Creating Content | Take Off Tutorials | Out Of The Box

Hi guys, I'm Matt. Imagery is so important, whether it be video or photo, it can instantly transform your business into something great. For example, no one needs to know that you're based in your bedroom. If you have content of stunning beaches, big cities or large open spaces, you can virtually make your business into anything you want it to be. I want to show you how to get the upper edge by producing great imagery for your business without having to break the bank to do so. So let's take a look at what's in your pocket. it. You can turn this into something very special. To prove it, this angle was shot on an iPhone. Let's get started. Lighting. Feed your camera with light, it loves it. The more you add to your scene, the better it looks. Look at this shot, an iPad on the table.
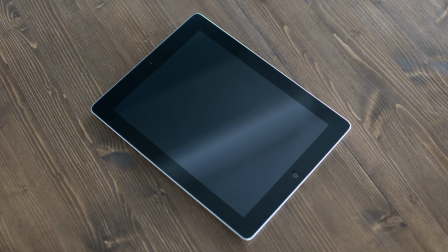[0:46]
The image is quite flat, the colours are dense, basically the image looks a little boring.
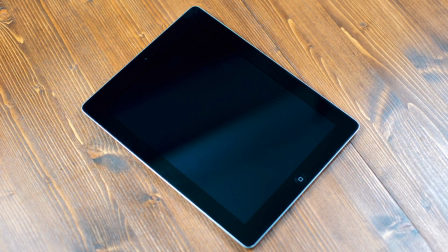[0:52]
Suddenly throw some light onto it and the scene comes to life. Natural light works incredibly well, instantly that looks so much better.
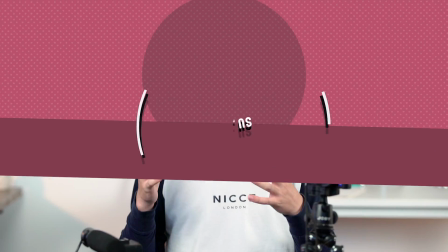[1:00]
Support. Now you don't need to go out and buy a tripod if you want to get a steady shot.
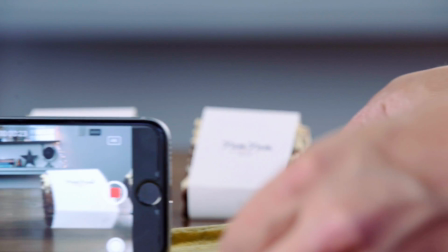[1:04]
You can use a stack of books or if you want to get a tracking shot just place it on a small rug and drag it across the table and this will give you a really professional finish. Editing. There are so many apps out there to make your content shine. Depending on what you've shot on will influence your choice.
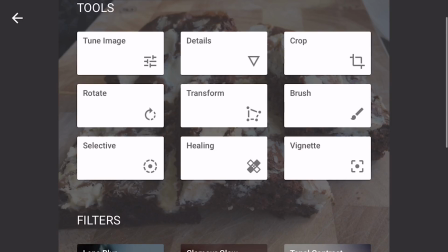[1:20]
For photo I'd recommend using Snapseed by Google. It's so easy to change the look of your images and with a tap of a finger you can retouch and re-edit your photos.
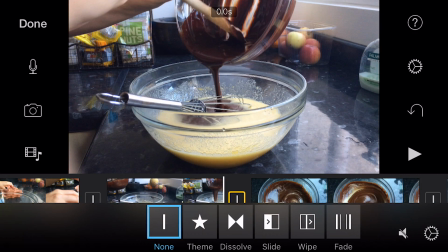[1:30]
For video I'd recommend iMovie. The interface is really simple and can quickly be learned to make sure you have the best film possible. Well there we go, now you have a bank of ideas to start creating your own content. If you've shot any of your own stuff then let us know and in our next film we'll be taking our content and film and building it into our website. For more films don't forget to subscribe and if you want to get in contact with us Tweet us at outoftheboxTV or leave a comment in the description box down below. Thanks for watching.